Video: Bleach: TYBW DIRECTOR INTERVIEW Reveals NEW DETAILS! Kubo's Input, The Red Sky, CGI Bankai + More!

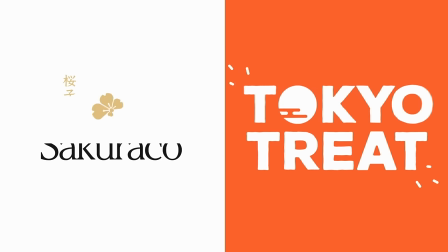0s
Special thanks to Tokyo Treat and Sakurako for sponsoring today's video.
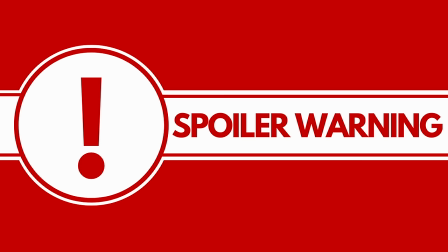4s
Before we get started there will be spoilers for the Thousand Year Blood War arc of Bleach in the video to come. With the release of the Thousand Year Blood War arc anime part 2 on Blu-ray we've received a
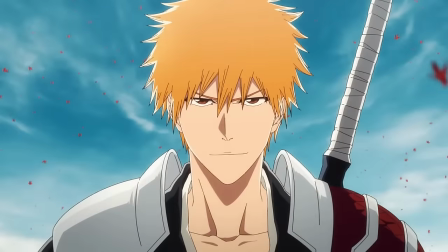15s
wave of new information on episodes 14 through 26 including an in-depth interview with series director Tomohisa Taguchi which details some of the creative choices behind the second core and the battle between the Gotei
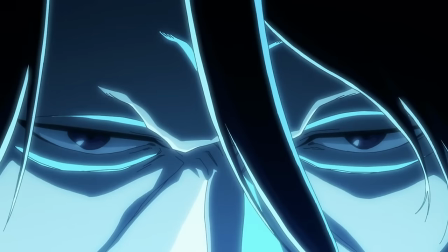30s
XIII and the Vandenreich. In this video I want to move through Taguchi's answers and explanations for several pressing topics including certain characters,
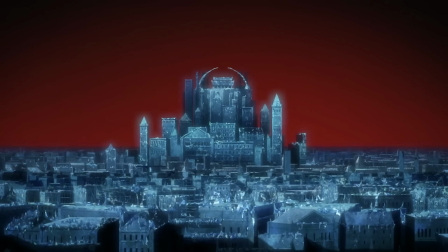39s
sequences and the second core in general while discussing them and giving my overall thoughts as we go. There's quite a lot of interesting information here as Taguchi addresses everything from the Sternritter and their
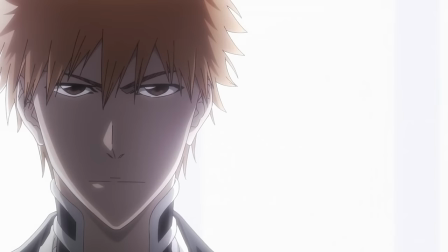52s
portrayal to more Irasusando lore and even the controversial red sky itself. Honestly it's great to get this kind of insight to get a detailed breakdown of the creative process behind something you love so much.
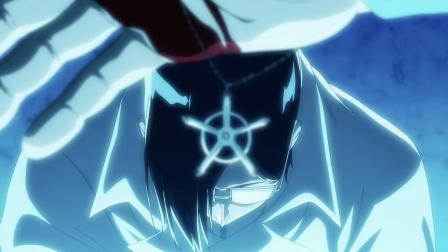66s
Getting a window into the behind the scenes world that went into making it is awesome and helps us be more informed when it comes to discussing the anime itself in the future. Before we begin a huge thank you goes out to Reddit user Schneisel for putting together the initial post which I've linked in the description if you want to have a read as well. So without further ado let's take a look at some of these answers. First of all Taguchi discusses Yuhabak and the way they presented the Quincy King's backstory
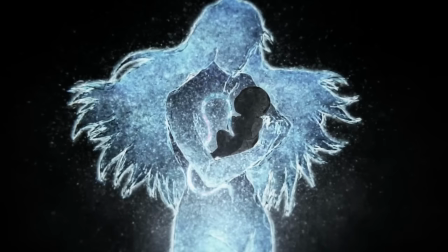92s
as was originally shown in chapter 565 God Like You.
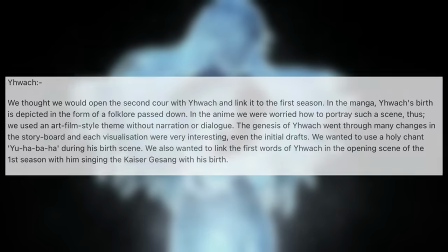97s
His answer reads as follows We thought we would open the second core with Yuhabak and link it to the first season.
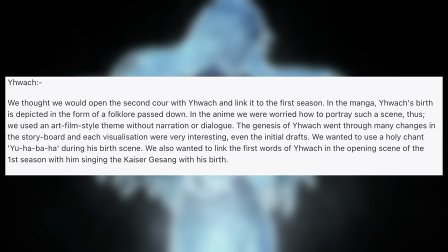105s
In the manga Yuhabak's birth is depicted in the form of a folklore passed down. In the anime we were worried how to portray such a scene, thus we used an art film style theme without narration or dialogue.
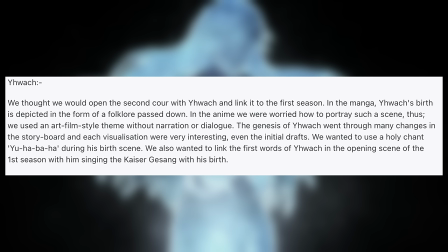118s
The genesis of Juhar Bach went through many changes on the storyboard and each visualisation was very interesting, even the initial drafts. We wanted to use the holy chant of Juhar Baha during his birth scene,
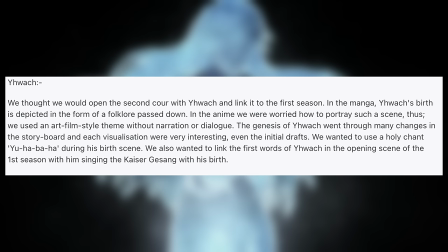131s
and we also wanted to link the first words of Juhar Bach in the opening scene of the first season with him singing the Kaiser Gesang to his birth. So my initial thought is that I'm not surprised Juhal Bark's backstory underwent a lot of revisions and changes.
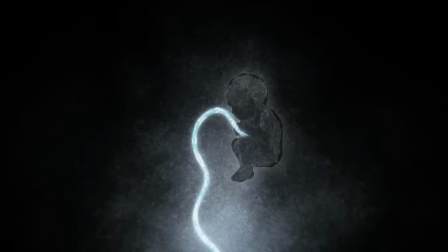147s
There's no doubt that God Like You, especially with how it's almost arbitrarily positioned between two major fights, is a difficult chapter to adapt. That being said, I think they did a great job here.
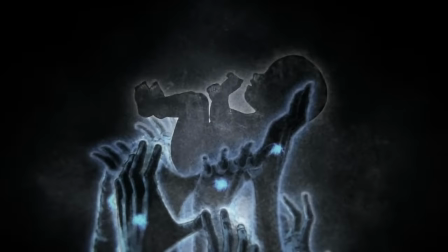159s
There's a focus on showing and not telling, which is a notion that will come up again throughout his interview. And while quite a hefty chunk of God Like You is removed in the final product,
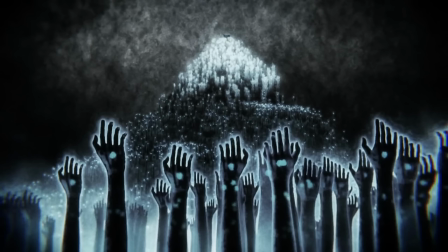170s
I think the overall message still comes across really well, maybe even better in some ways. Yuhar Bark is truly portrayed as a sinister god in the opening of the season, and I think they managed to convey what's going on even without any dialogue. Plus, the chanting of Yuhar Bark's name is very effective at establishing the idea of this growing
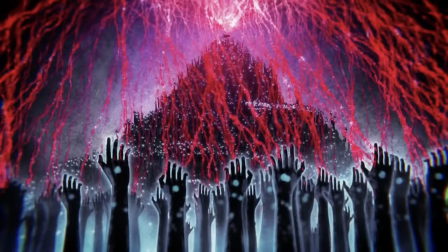190s
cult of personality that's now beginning to fester around this anti-Christ-like figure. About Taguchi's comment regarding linking the scene of Juhal Bach's birth back to the opening of the first season,
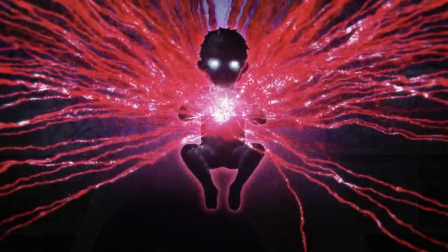202s
it makes me wonder if each season will open with some kind of insight
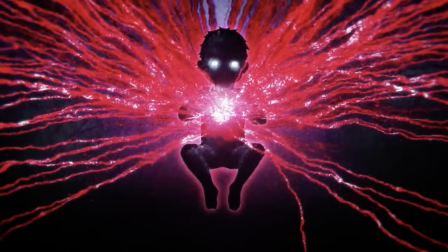207s
into Juhal Bach's world or some kind of monologue or narration from him. I recently discussed in my video looking at 13 potential new scenes we could get in
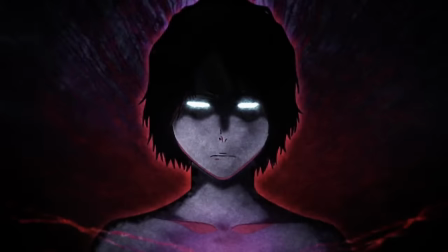217s
part three at the possibility of opening part three with a look at the still silver arrow. While I still think that's possible, I wonder what else they might use the opening scene for now. Could that be where we learn more about the Soul King, perhaps with a narration by Yuhabark himself?